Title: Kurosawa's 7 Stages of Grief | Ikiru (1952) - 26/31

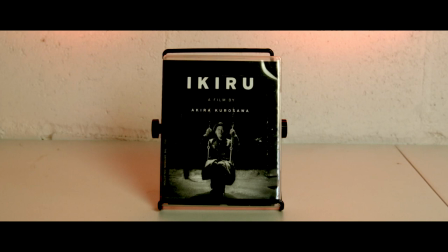[0:25]
Ikiru, or directly translated as To Live, is considered to be one of Ikiru Korozawa's best films.
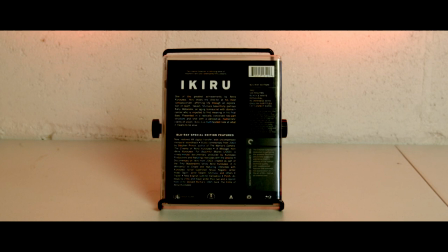[0:31]
Even Korozawa himself claims this to be his best work. It's a pretty tall order.
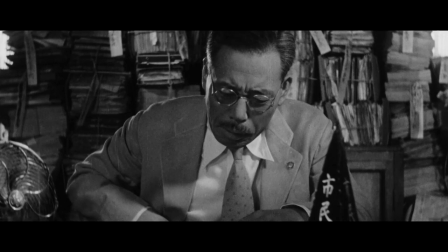[0:35]
This is one of those films I've been putting off for a long time due to what its story is about, and it's pretty great.
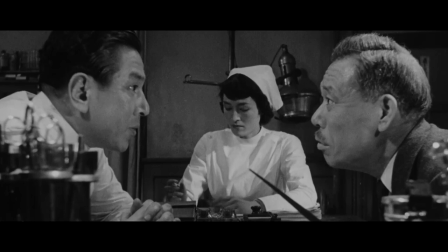[0:41]
The film is about Kanji Watanabe, played by Takashi Shimura, an elderly bureaucrat that finds out he's in late-stage stomach cancer.
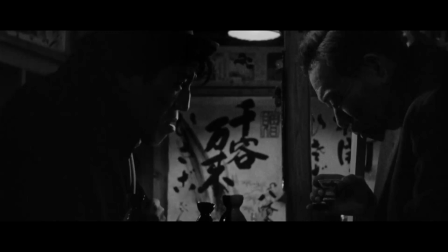[0:48]
With given the little amount of time he has left to live, he tries to find purpose in a life he felt he has wasted.
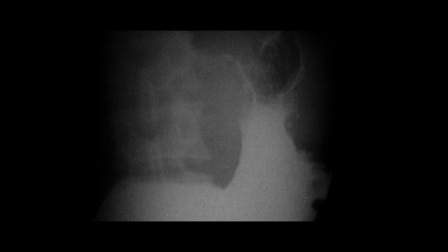[0:54]
The film opens almost documentary-like, explaining to the audience what is happening before the character themselves know it,
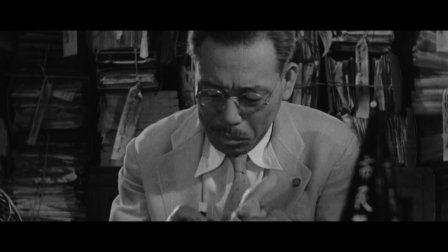[1:00]
and honestly, this felt really weird and out of place for the rest of the film.
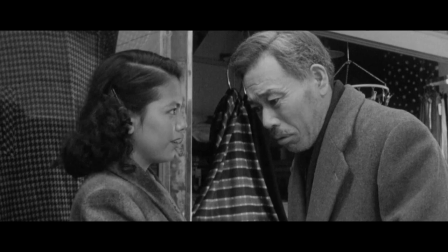[1:04]
However, this might be one of the most in-depth character studies I've ever seen, with Takashi Shimura giving what I would consider to be one of the greatest performances of all time.
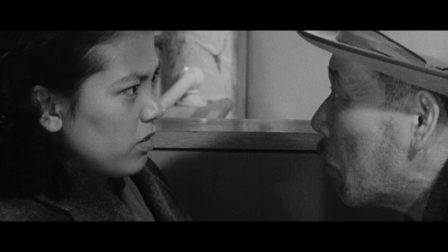[1:13]
The way Shimura gives off subtle expressions, you can clearly see what's going through this man's head with no dialogue.
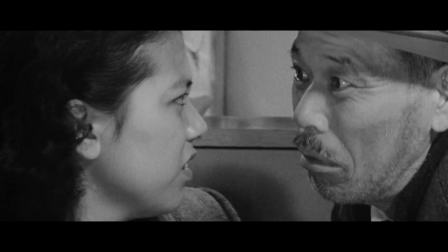[1:19]
You can feel his pain and you can bear it with him as he struggles to find something in his waning stretch of life.
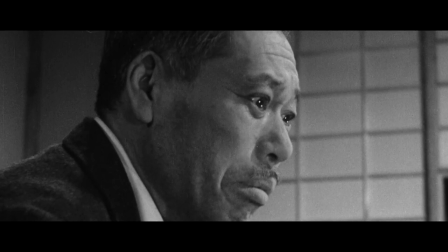[1:25]
Every interaction with characters on screen you can clearly see how Shimura's character feels, thanks, and reacts to what's happening.
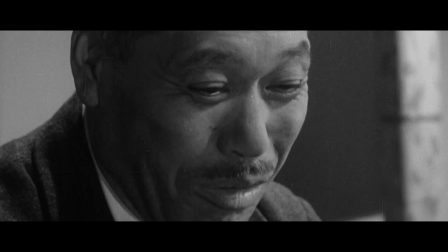[1:31]
It's a brilliant performance and one of my favorite parts of the film. This is without a doubt a character study that presents a lot of heavy themes and philosophy.
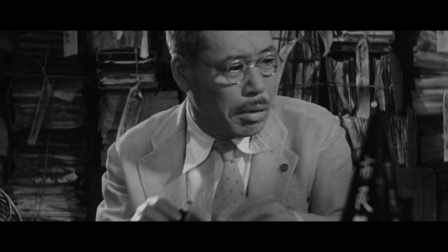[1:39]
Watanabe is a character that spent his whole life in the bureaucratic system and really has nothing to show for it.
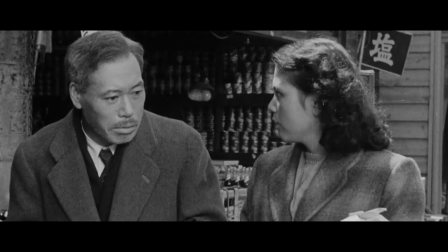[1:45]
There's a message about not letting work become your life, that a routine of the same thing can be deadly to your soul.
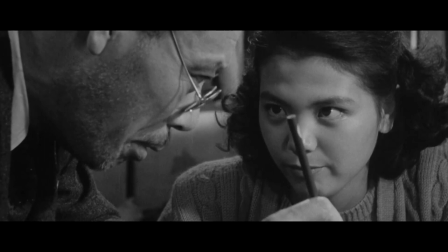[1:50]
There's another character the Watanabe worked with who's quitting and she flat-out says that if she continued working there that it would kill her How that system
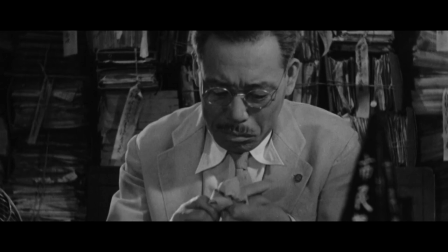[1:58]
is like a cancer to you Watanabe did everything because he had to raise his son as an only dad But when Watanabe goes to tell his
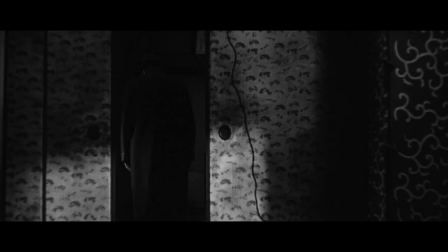[2:05]
son about his cancer He overhears his son and daughter-in-law talk about getting his inheritance and how they can finally buy a house of their own Sending
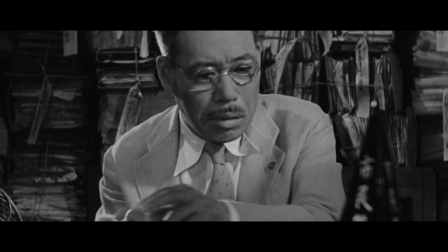[2:12]
a message that Watanabe was so caught up in the work that he never really formed a bond with his son even though he dedicated himself
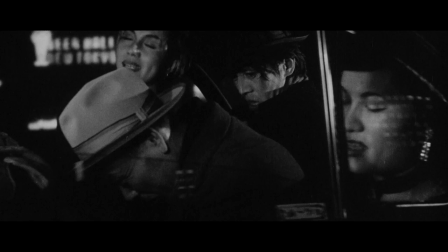[2:19]
to his job for his son he goes out with people he doesn't really know because he doesn't have any friends and this loneliness is brought
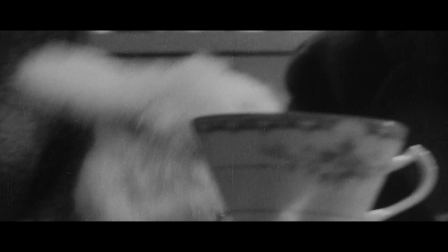[2:26]
front and center when he constantly wants to spend time with the woman he used to work with who is much younger than him she's basically the first friend
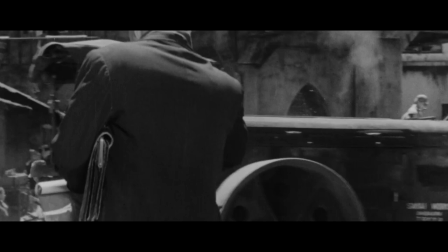[2:33]
he's had in who knows how long the film presents the idea that despite how much time you have left in this world you should spend it finding
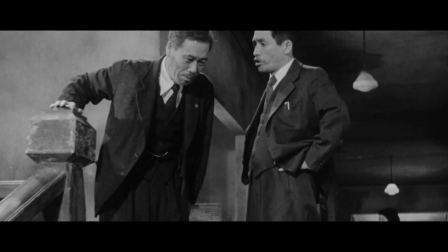[2:40]
happiness finding something that makes you you not to get caught up into the system that's unfortunately a big part of our lives.
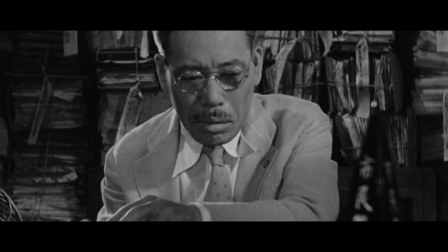[2:47]
Watanabe decides to use the last bit of his life to do some good, 30 years as a bureaucrat and he has nothing to show for it,
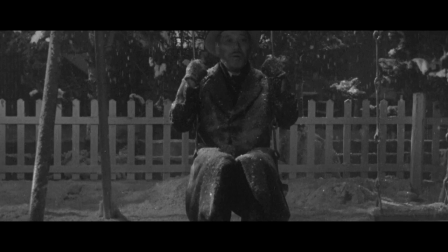[2:53]
but when a village is complaining about a cesspool they want turned into a park for the kids to have a safe space,
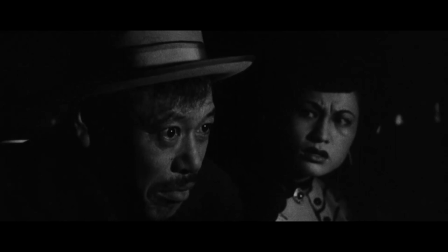[2:59]
he uses this to finally do something with his 30 year career and the last stretch of his life.
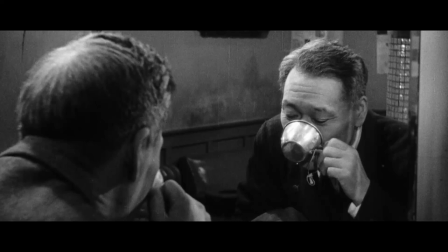[3:04]
Honestly, this is such a fascinating story on confronting morality. To me, the film starts off as almost a horror film.
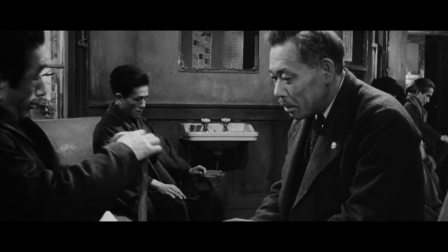[3:10]
I'm somewhat of a hypochondriac and I'm not gonna lie, but the pain and suffering caused by cancer is something that is genuinely terrifying to me, and a lot of other people too.
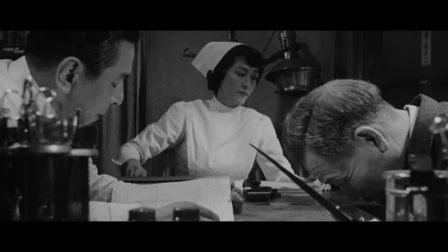[3:19]
The prospect of facing your mortality and having a timer ticking down is psychological turmoil that really gets to me.
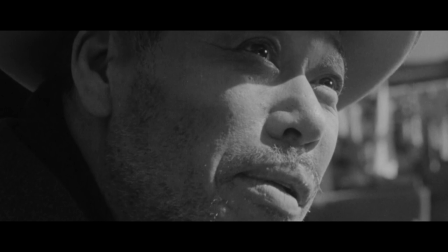[3:26]
But where the film starts off this way, it almost goes through the seven stages of grief to where the end of the film is almost cheerful in a way.
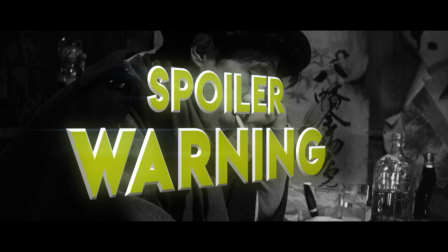[3:33]
The first half of the film being the diagnosis and coming to terms with that. I'm not sure if this is really a spoiler, but I'm throwing out a spoiler warning for this small section.
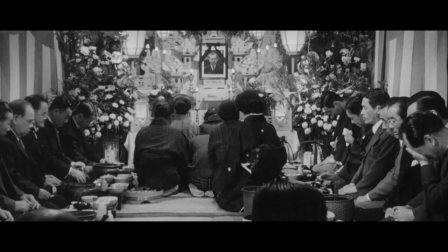[3:41]
I'm not going to really spoil too much, but I need to talk about it as it's a big positive for me with the story structure the last half
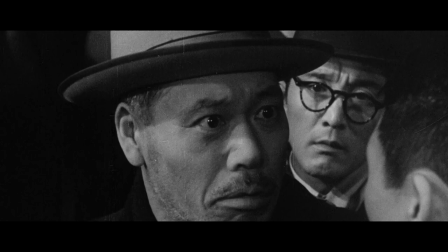[3:47]
of the film actually being cut between watanabe's funeral and the last few days of his life with the people around him piecing together the clues
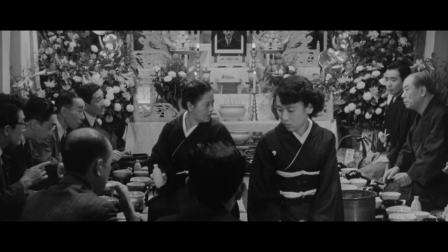[3:54]
because they didn't know he was sick personally i was getting to the point where the first part of the film felt like all right it should be coming to
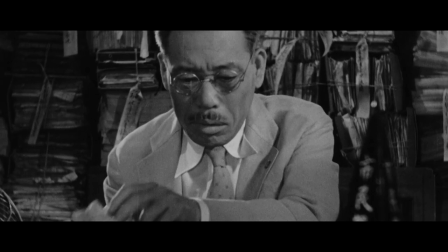[4:01]
an end it was starting to drag on a bit and felt like it had presented his themes and messages to their extent then abruptly
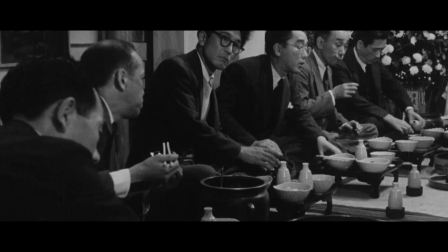[4:07]
we cut to watanabe's funeral and from there the structure completely changes becoming somewhat non-linear that really helped the pacing of a film,
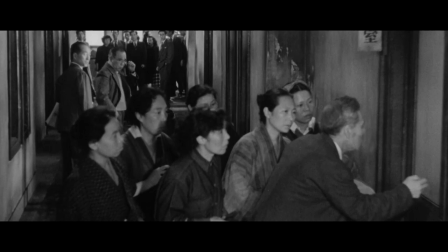[4:15]
but also felt like it brought its themes around full circle to further the impact of the message.
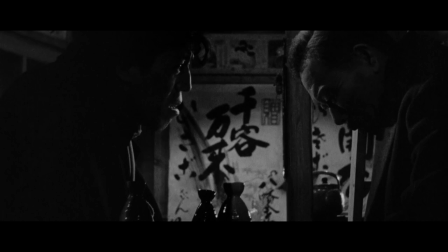[4:20]
The film has some beautiful cinematography despite some of the scenes looking damaged.
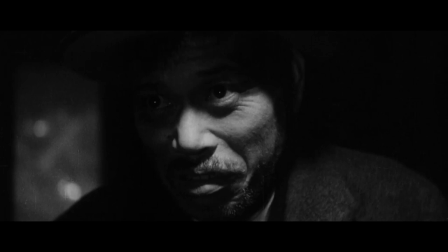[4:25]
The criteria and release looks good, but you can tell some of the original elements are probably damaged, but there's some amazing framing and blocking.
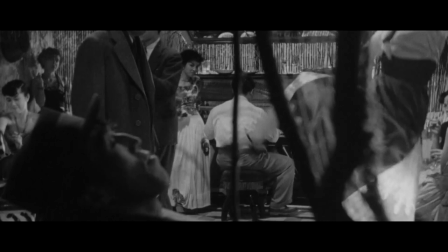[4:31]
You could just pluck frames out of this film and easily hang them up on your wall.